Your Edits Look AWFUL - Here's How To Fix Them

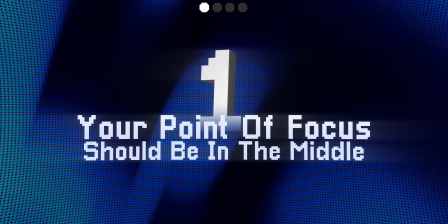249s
First, all your points should have the center of focus somewhere in the middle of the screen. Why?
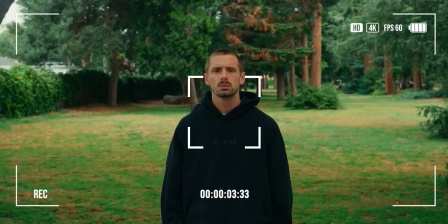253s
Because for most videos, the subject's face is in the center and it's what you're gonna need about 90% of the time. That's why I believe it's super good to create a habit out of this. Now let me show you two visuals.
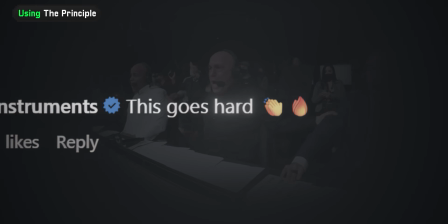265s
One uses the principle and the other one doesn't.
Have you ever watched someone else's edit and thought, this is the most amazing video I've ever watched?
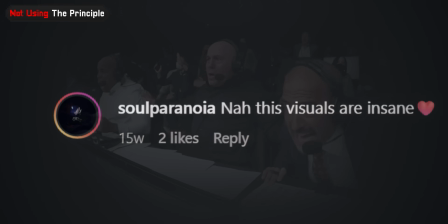273s Have you ever watched someone else's edit and thought, this is the most amazing video I've ever watched?
And the one using this principle feels much more professional professional and much easier to watch. Now, number 2, keep your composition balanced. I'm not saying that all your visuals should be centered, but the elements must be spread out equally.
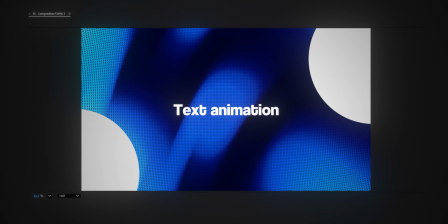291s
So for example, if I have this big element on the right, then the left as well should have one big element as well, or like 2-3 smaller elements.
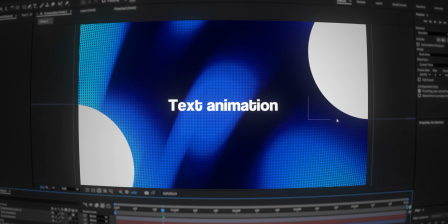299s
You should just have to keep this in mind when creating visuals and keep adjusting the spacing, scale and position of the element until it looks right.
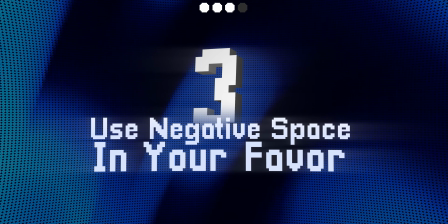307s
Now, use negative space in your advantage. How? Look at these designs from luxury brands.
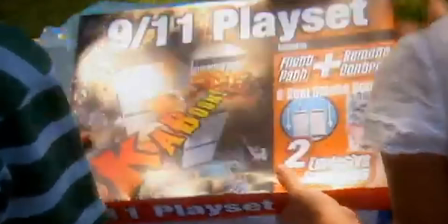313s
Now look at these designs from ads that are targeted towards kids.
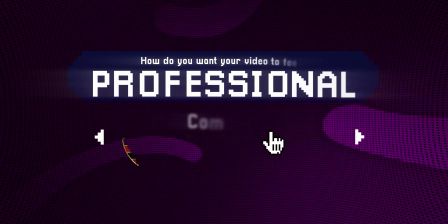318s
As you can see, if you want your designs to feel more professional, you need to choose a more minimalistic approach to your designs.
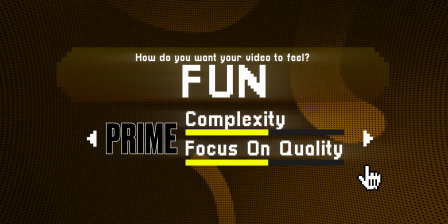324s
But if you want to make your designs more fun, add more elements to it, just don't go overboard with it.
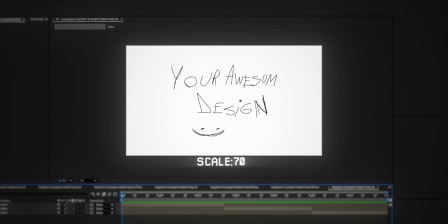331s
Make sure it's still easily readable from far away. Try scaling your design down to like 50%, and if it's still readable, you're good.
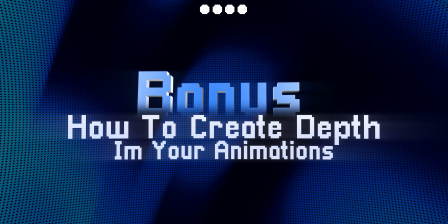338s
Now here's a bonus tip if you want your visuals to have more depth. Add elements further and closer to the imaginary camera.
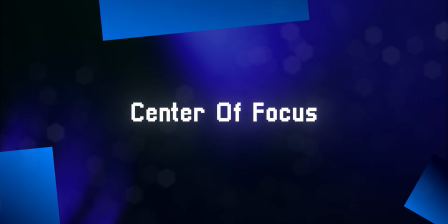345s
You can do this just by making the elements larger or smaller compared to the center main element of the screen.
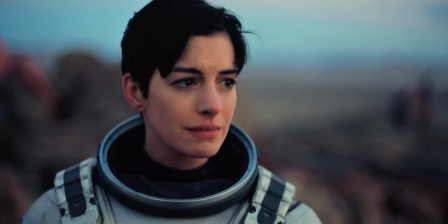350s
Or let's look at this shot from Interstellar.
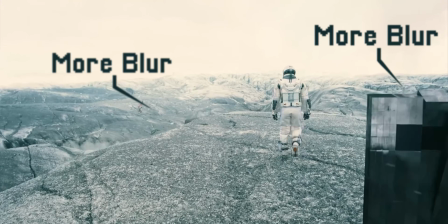352s
You can see how the elements closer to the camera get blurred, and the ones farther away get more and more blurred.
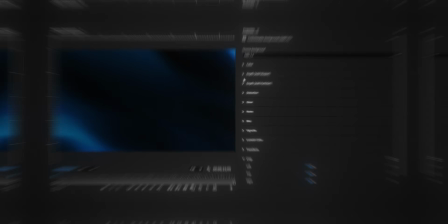360s
Let me show you how you can apply this to your visuals. So we have these main facts in the center.
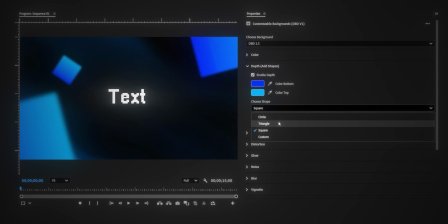364s
Now, using my customizable background preset, I made it so you can add depth in just one click.
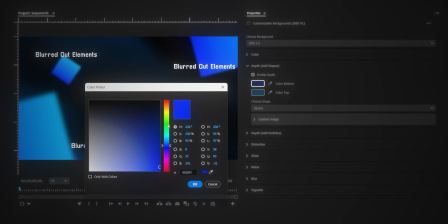369s
So you can see these blurred out elements get added in there to create that sense of depth.
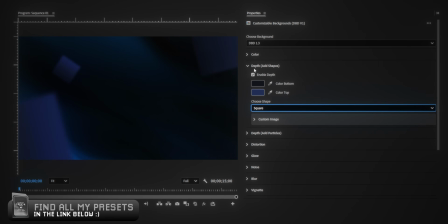374s
Now this scene looks way more professional and a lot more out of reality. Now we should add some colors to our visuals.
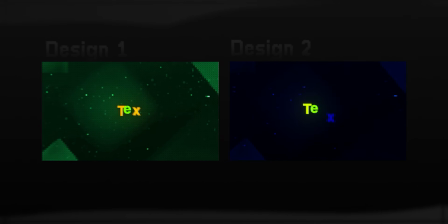380s
This is a very important step, so let's look at these two designs. The only thing that's changed between both of them is the colors.
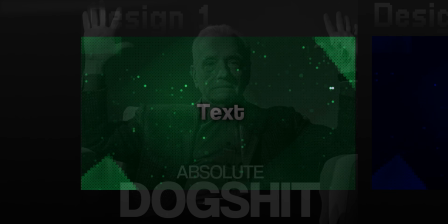387s
And the difference is insane. I mean, this one just looks like shit. For this video, I studied the best designs from YouTube and movies.
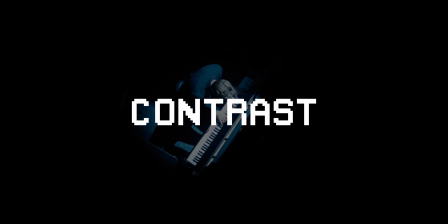395s
And here's what I discovered about colors when it comes to visuals. First, use complementary colors to make something stand out.
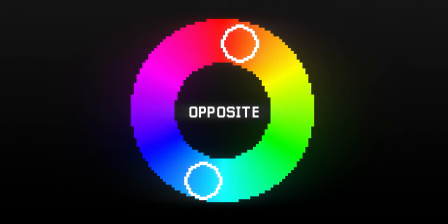401s
To do this in practice, just choose colors on the opposite of the spectrum, or you can make one color darker to contrast with the bright text.
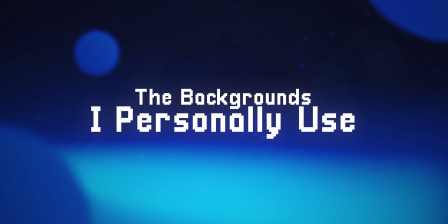409s
For backgrounds, you want to nicely blend in and look good with whatever visual you have on screen. So try to choose monochromatic tones. Here's how I make these simple text visuals by implementing these two color tips.
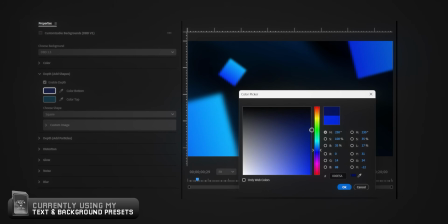420s
First, I add one of these backgrounds which already use monochromatic tones. They're always quite dark, so when I add the text, it instantly stands out.
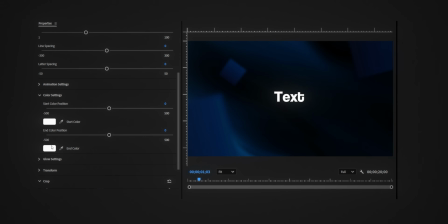428s
Then, for this example, I make the text yellow because blue and yellow are both contrasting colors.
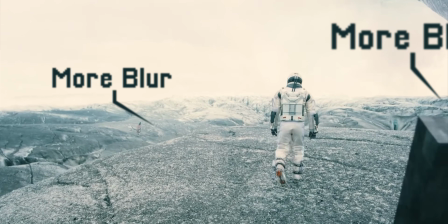433s
The next thing is that you can use colors to create depth. So you know I mentioned that you need to blur the objects closer and farther away from the camera.
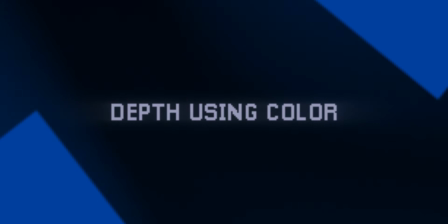441s
You can do this with colors too, by making them brighter or darker depending on where your focus point is. And if your composition feels unbalanced, you can also rebalance it through the colors.
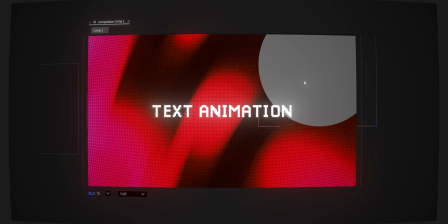451s
Let's say I have this red background with this big gray circle on the right and the smaller circle on the left.
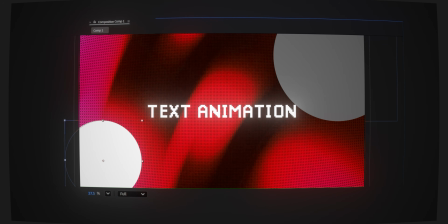457s
So if I would want to balance it, I could make the small circle on the left white. This way the composition is much better. Now let's answer the next question. How do you use colors to set a tone for the video?
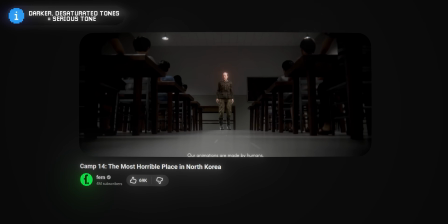467s
Use darker, more desaturated tones if you want your video to have a more serious vibe.
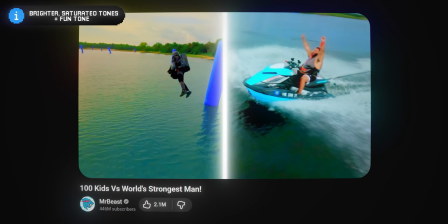472s
And use brighter, more vibrant elements if you want your video to be more fun and less serious.
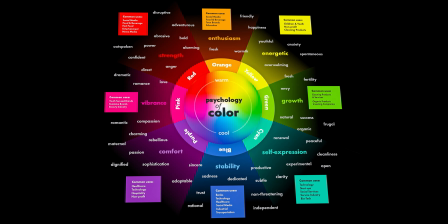477s
Also, look at this diagram explaining the purpose and feelings associated with each color.
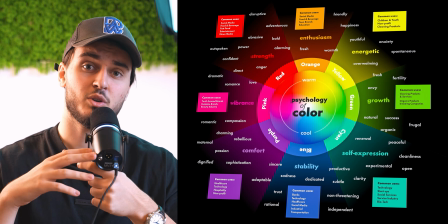482s
You don't need to pay that much attention to that, but always remember, if you want to use colors to create a feeling, you might need to look into that.
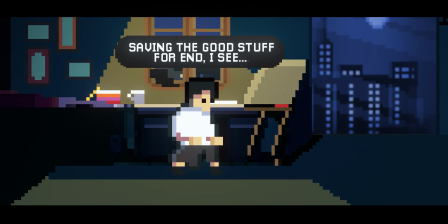489s
And I will also explain how to use colors and style to create a brand in the chapter 5.